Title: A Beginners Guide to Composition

Hey guys, in today's session, we're going to cover 5 different composition shots and how to achieve them. Now remember, these aren't the only types of composition there are out there, but this will get you started. So what is composition? Composition is how the elements on screen, be it props, actors, the environment, all work in relation to one another within the frame itself to create a pleasing look. So, why is composition so important? Well, as visual storytellers, it's how we drive the story forward. The way we compose our shots is how we guide our viewer to what is most important on screen, and sometimes how we want our viewer to feel while they're watching our show. The way a shot is composed can make a viewer feel engaged and considered, or completely shut them off.
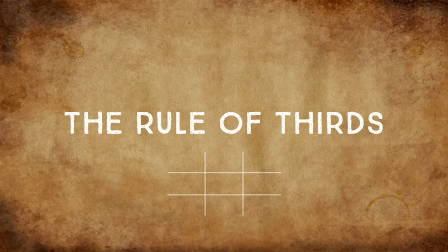1:07 So let's get started. The first shot we're going to have a look at is the rule of thirds. I have attached a rule of thirds grid that you're more than welcome to download, have a copy printed out, and you can take this with you on set and use it as a guide while you're filming. Alternatively, you can use it as an overlay grid for your storyboards.
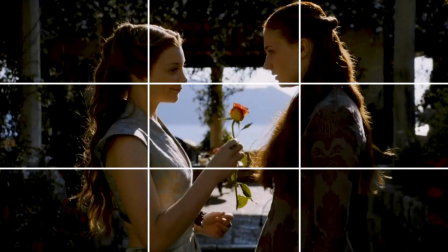1:31 The rule of thirds is the most common and simplest way of composing any shot.
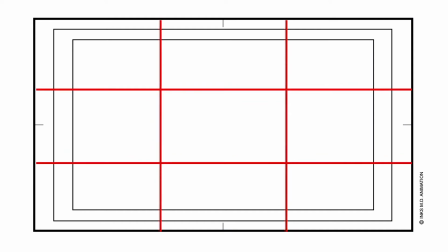1:37 It involves dividing the scene into thirds, both vertically and horizontally, ending up with a grid of 9 boxes. This helps us balance our shots. Now, many beginners, when using the rule of thirds,
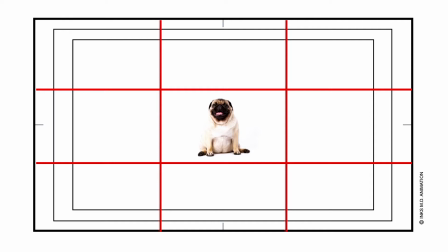1:50 tend to place the important subjects either in the center of the frame or in the middle of the blocks.
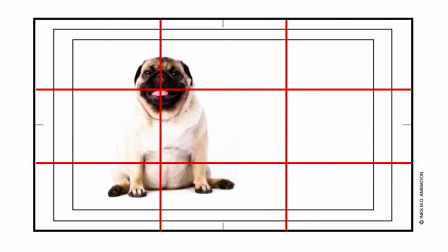1:58 However, one will achieve much better results by placing the subject on the vertical or horizontal lines of the grid. When would you use the rule of thirds? This is a great technique to create balance in your shots. If you'd like harmony within your shot, you would absolutely use the rule of thirds.
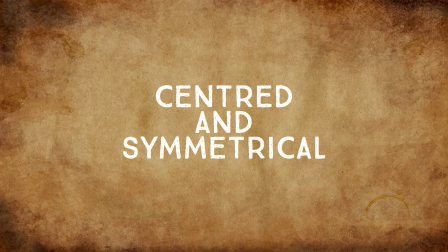2:21 Centered or symmetrical frame is our next shot that we're going to go into. Now, I will be talking about this type of shot composition in our How to Film an Interview session. So check that out later on in the series.
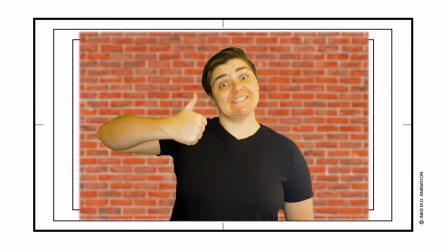2:36 This composition works best with minimal background and used to bring direct focus and attention to the subject.
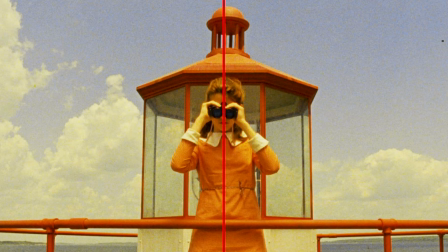2:43 By adding symmetry, this can bring a sense of balance to your shot. But beware of the shot feeling too stiff or rigid when doing this. The centered frame shot is really great if you'd like direct contact with your audience. You'll find this type of shot particularly if the host wants to engage directly with their audience. Number 3, creating depth. Now, at times you might feel that once you've set up your shot, it feels quite flat.
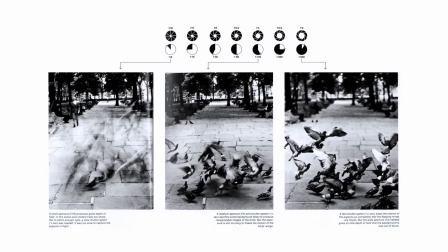3:14 That's literally because there is no depth. Now, it's most likely that all of your elements are sitting on the same plane. So, to create depth, we need to create a foreground, a midground, and a background.
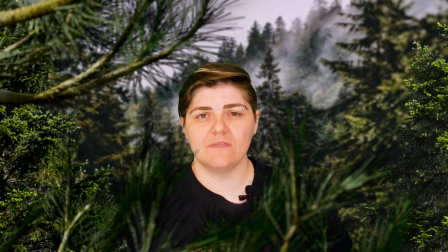3:30 The easiest way to create depth in your shots is to pull your subject or your focus to the midground and blur out the background, adding in a foreground with plants or other elements, and then having that slightly blurred as well will draw attention to your subject.
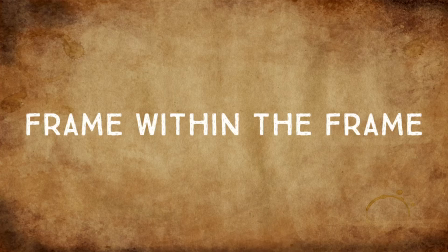3:51 Number 4, a frame within a frame. This is a really interesting and dynamic composition. You can combine this type of composition with, say, a Dutch tilt, and that'll create an even more engaging and interesting composition.